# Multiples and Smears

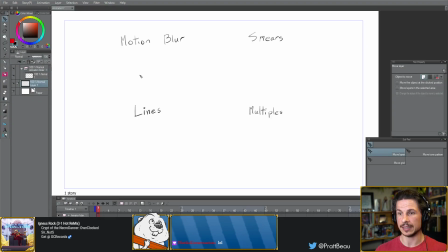13:39 So let's go in here and just
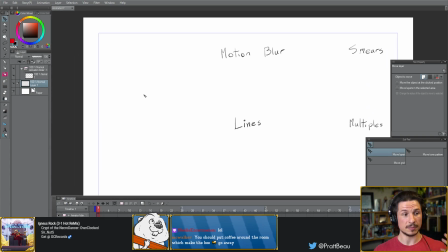13:46 create a very quick example of some animation without a smear, without a blur, and I'll just do it super quick in 2D.
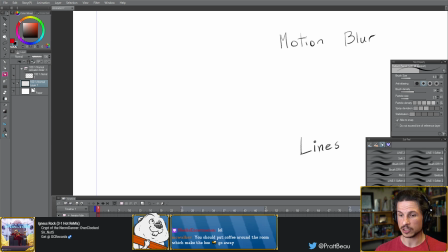13:57 So in this case, I'm just going to take a simple sphere, and let's say it starts off here, and it's going to go, let's see, my hotkeys don't want to work. Interesting. Oh wait, that's why. Wrong layer.
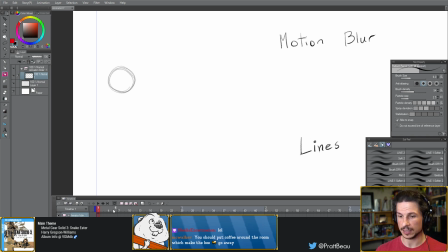14:18 There we go. So we've got a sphere here, and it's gonna go over here. Well, if I try to animate this and put a key in the middle,
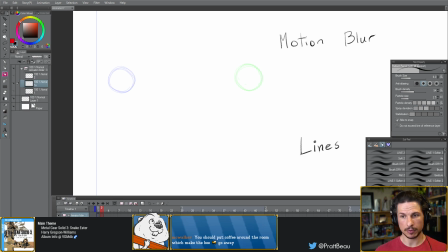14:34 I'm gonna have no way of moving it from this point over here, and let's put the frame number, frame 1, to this point over here on frame 3. There's no way I'm going to get there without a pop.
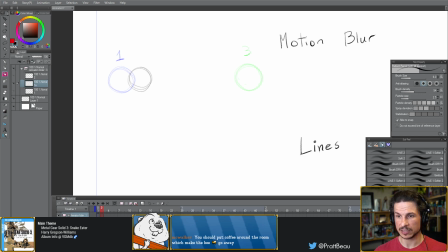14:51 If I put the sphere here on frame 2, well, this ease works great, but then this is a huge gap, a huge lack of information, so the audience's eye will not be able to follow it correctly.
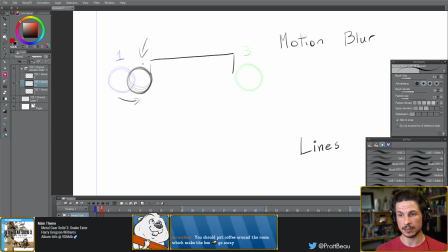15:09 The audience's eye is going to be looking over here, and then on the next frame, suddenly has to pop over. And that's not going to happen. Their eye is still going to be over here, or more, to be more precise,
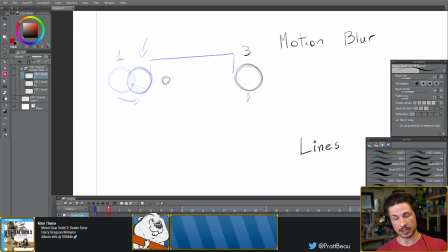15:25 about here, because the initial motion has started their eye moving over. But their eye won't be nearly where it should be. This creates a pop. It makes it so that the audience misses out on information. And visually, it looks like something was missing.
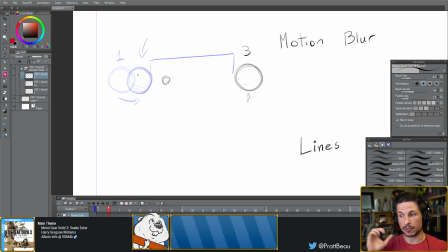15:43 It looks like there was a literal snap or a pop or a jerk in the animation. We don't want that unless, well, I shouldn't say that. Sometimes we want that effect. For most motions, especially organic motions, we don't want that.
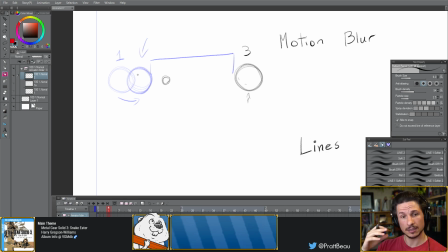15:58 We want to be able to lead the audience's eye to a location very clearly. So, in order to do this, we need to apply different effects.
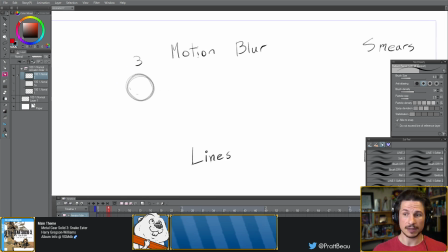16:11 So in real life, we have motion blur. So motion blur is pretty much if you have, let's try to do this here. If you have, let's say, a sphere here, and it's going to be going over there, going this way.
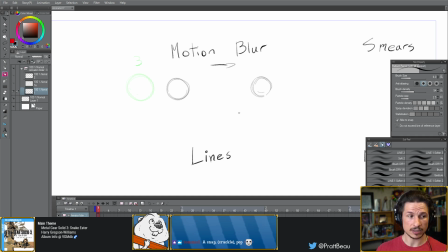16:30 Well, in the middle, it's just going to be a blur. So you're going to have that, but it's really in the middle just going to be kind of this haze in between. So you go one haze into the next. That's motion blur.
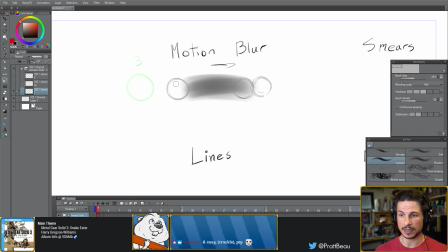16:47 And this happens with a lot of films. When you're dealing with CG animation, kind of think Disney, Pixar style, those films have motion blur built in.
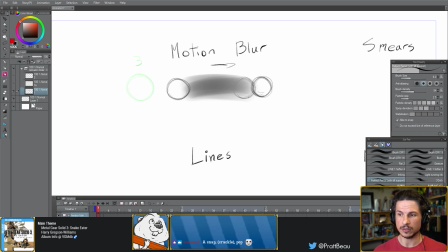17:02 This means that as a character moves very quickly, they don't really have to smear or distort the character. The computer is just going to add in a blur to it. That's great. But sometimes you're working on a film that is stylized.
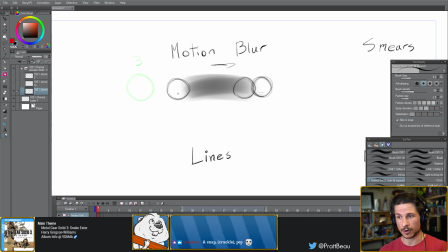17:21 It's not going to have motion blur, or it's going to be 2D, or the director just wants to give it a specific style, even if there's motion blur involved. So this is where we start going into smears, lines, and multiples.
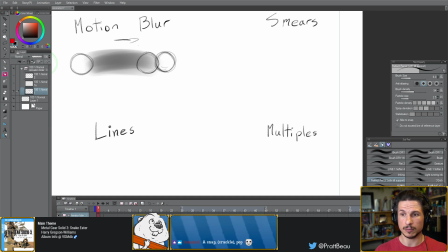17:39 And like I was saying before, smears is very similar to a motion blur, but instead of the computer generating a blur, it is the geometry just being smeared across to create or to bridge the gap.
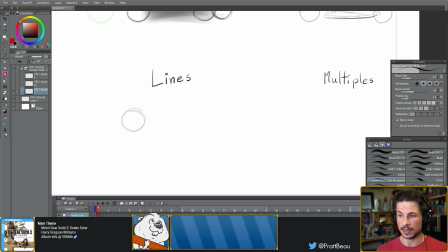18:01 Lines are just that. So if we had, let's say, the other sphere here, so 1, 2, 3, we could add some quick motion lines.
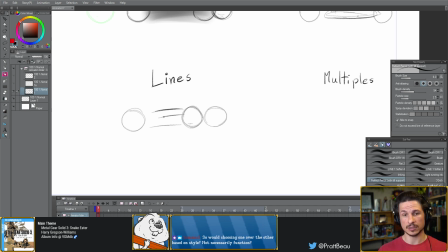18:13 You see this a lot in anime and Japanese cartoons. They tend to favor different lines, and there's all sorts. You can do basic lines like this. Sometimes it's the silhouette that kind of comes off like that.
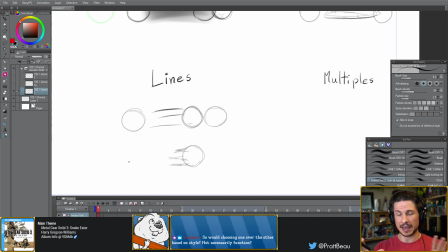18:29 So you can really expand all sorts of cool things using these techniques. Really study different lines in especially anime. I find they usually do it really well.
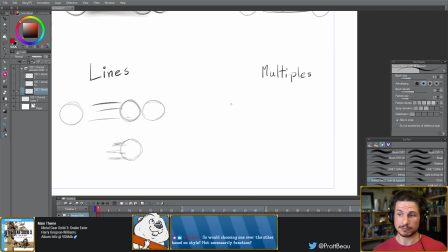18:43 So you've got lines, and then you have multiples, which is really just exactly what the name implies. So you'd have 1, 3, and then let's just do number 2 in red here. So 2 would be this.
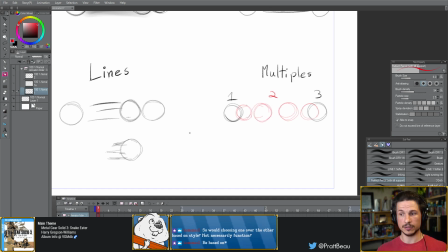19:02 You'd have multiple spheres going through, and you get a connection. That's really what we're doing here, is we're connecting the first drawing to the last drawing,
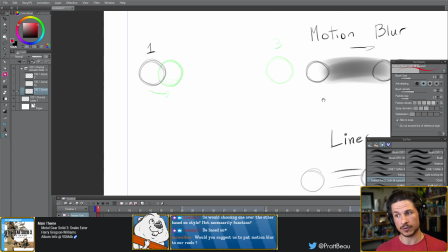19:16 so the audience's eye doesn't just have a big empty gap in between, but has a connected line.
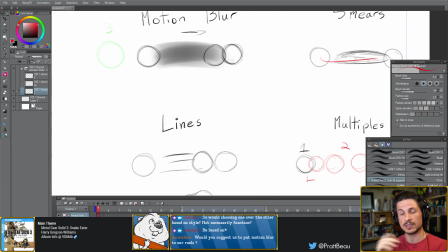19:24 This brings the audience's eye cleanly over to the next pose, cleanly over to the next motion, without losing them. So would you choose, so would choosing one over the other based on style?
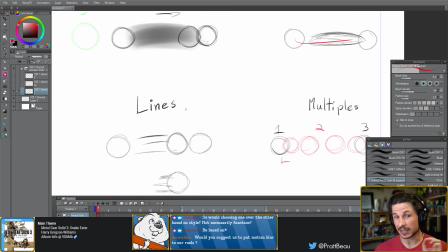19:37 Yes, style or the specific effect you want, because each one of these is going to give a different feeling to that motion.
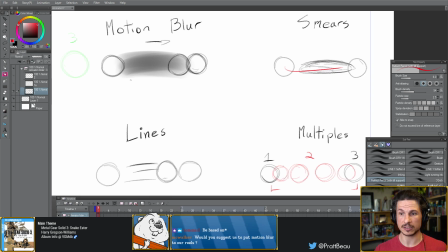19:48 Smears tend to make things look smoother, so smears and motion blur tend to make things feel a little smoother, more fluid, because it really fills in the gap a little bit more.
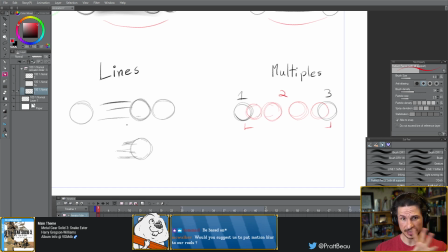20:00 Lines tend to make things look a little faster, because even though you're filling in the gaps, well, you're only filling it in with thin lines. So you're still getting that fast motion. There is still little gaps in there. And then multiples give more of a cartoony comedic feeling a lot of the times.
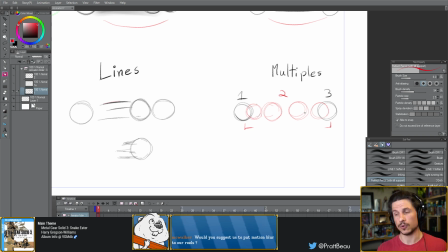20:20 That's why you tend to see them in cartoons more than stylized films. And would you suggest us to put motion blur to our reels? No, I would not recommend that. You can if you want, if you're rendering everything out, but
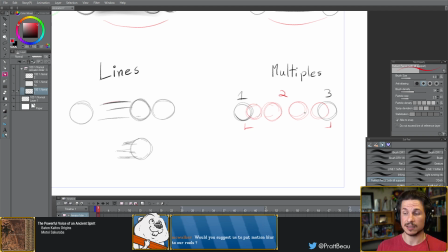20:35 I've never submitted any reel with motion blur in it, simply because it's hiding your animation. If you've got blur all over your film, it's going to be harder for the recruiter to freeze on a frame and go, oh yeah, that's a really nice pose, because everything's going to be blurred out.
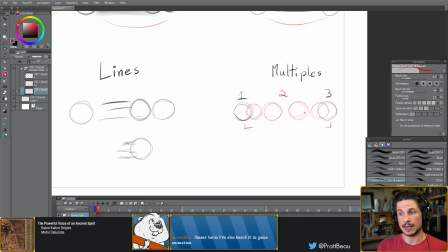20:55 Recruiters are usually animators, and they don't care about rendering and lighting and all that. They want to see animation. So that's what we want to show them.
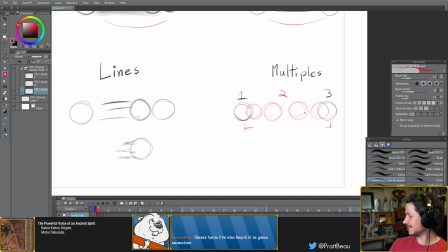21:08 Hello. Are you going to be on camera? Aw, I thought it was going to land on camera. That bee is just floating around all over the place. Yeah, don't worry about adding motion blur to your reel. It is not necessary at all.
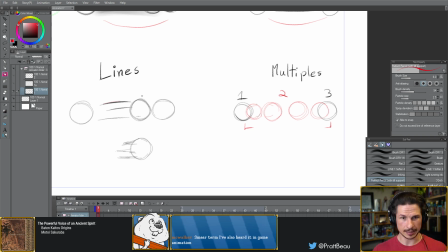21:25 Same thing with lighting and rendering and all of that.
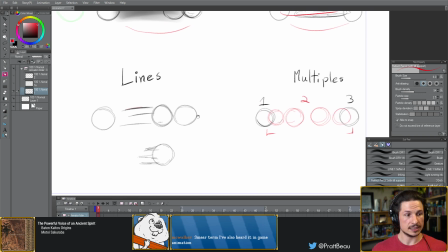21:30 So, with all of these, Barry from the Bee Movie. Yes, he's come to life.